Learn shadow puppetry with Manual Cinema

Hi, my name is Julia. I'm one of the co-artistic directors of Manual Cinema, and I'm also a puppeteer in Christmas Carol. And I wanted to show you around our puppetry setup.
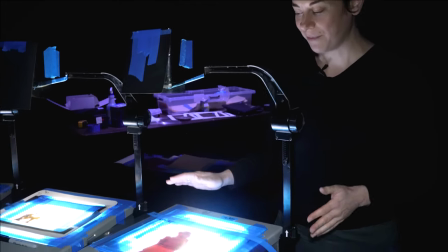(0:09)
Upstage we have these overhead projectors that you might remember from your classroom if you're of a certain age.
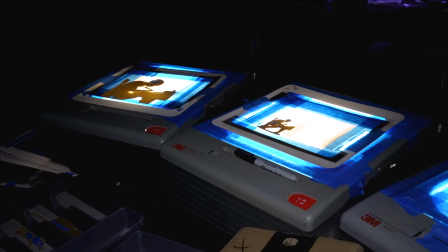(0:16)
And we use them for shadow puppetry, where we use them to show different things that happen in the character's pasts, like Scrooge when he was a young boy, and some other sections. What we do is we have three of them to operate as kind of like a different camera,
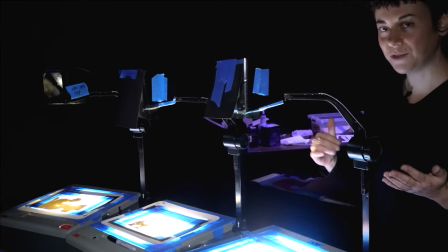(0:36)
so we can have a different shot, and we can do different things, like we can double expose,
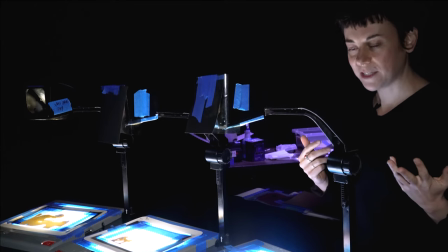(0:43)
we can crossfade, and those are some of the ways we use the cinematic vocabulary on the overhead projectors.
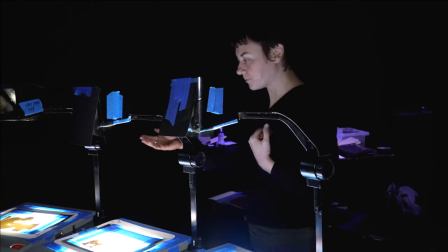(0:50)
We also do different types of shots, like close-up or far shots, where you can see.
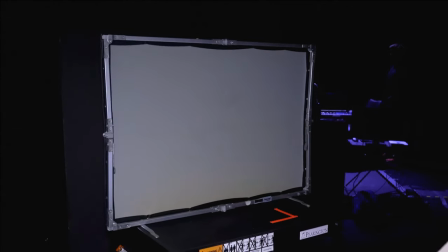(1:01)
And then we also have pans that we do as well.
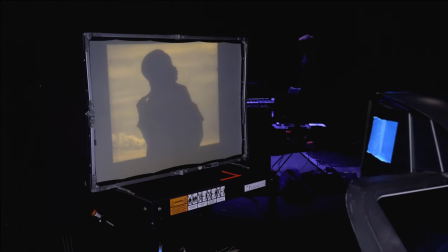(1:05)
So we're trying to sort of emulate different camera movements on the overhead projector.
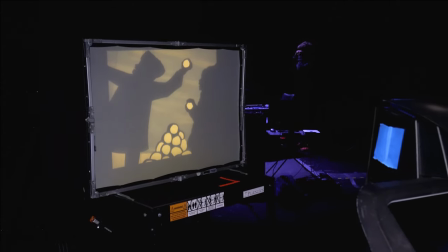(1:12)
And these puppets are pretty simple. They're made out of paper and acetate, which is like a transparency that we print the design on.
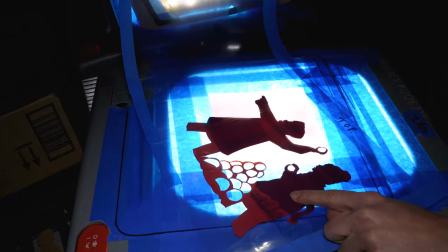(1:24)
The materials we use to make the puppets are really simple. They're made out of paper, and then the background is acetate that's designed on the computer,
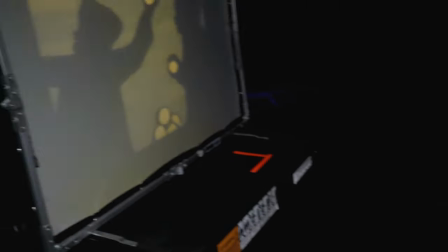(1:32)
and that's how we get the transparent colors on the screen.
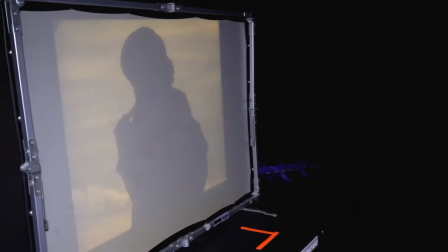(1:38)
For this pan as an example, we also do a lot of little tiny mechanisms.
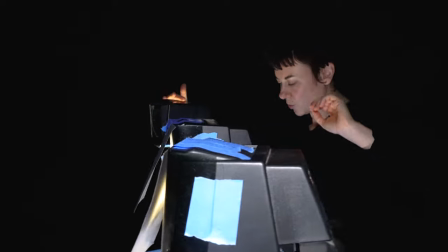(1:44)
So in order to get the puppets to animate, they have tiny little joints that are tiny pieces of wire.
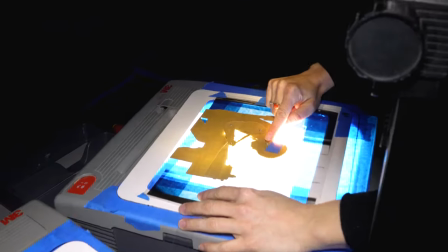(1:52)
If you come over here on the projector, you can see they're tiny little joints made out of little pieces of wire.
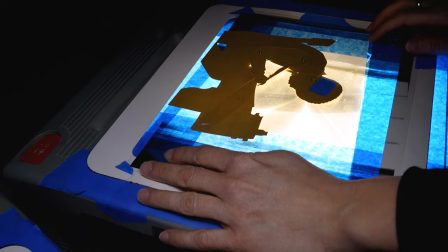(1:59)
And then the tabs are also made out of acetate, and that's so we can manipulate them without you seeing our hands.
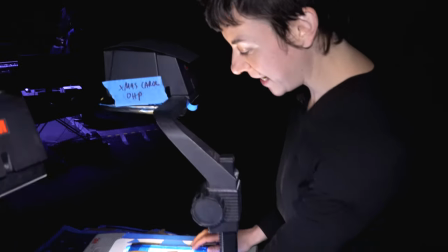(2:10)
So it's really subtle, tiny, tiny movements that are blown up pretty big onto this screen,
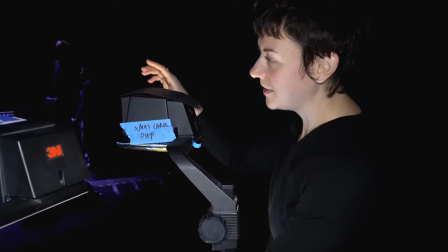(2:17)
which is like a tiny shadow puppet screen, which is then also fed to a very large projection screen.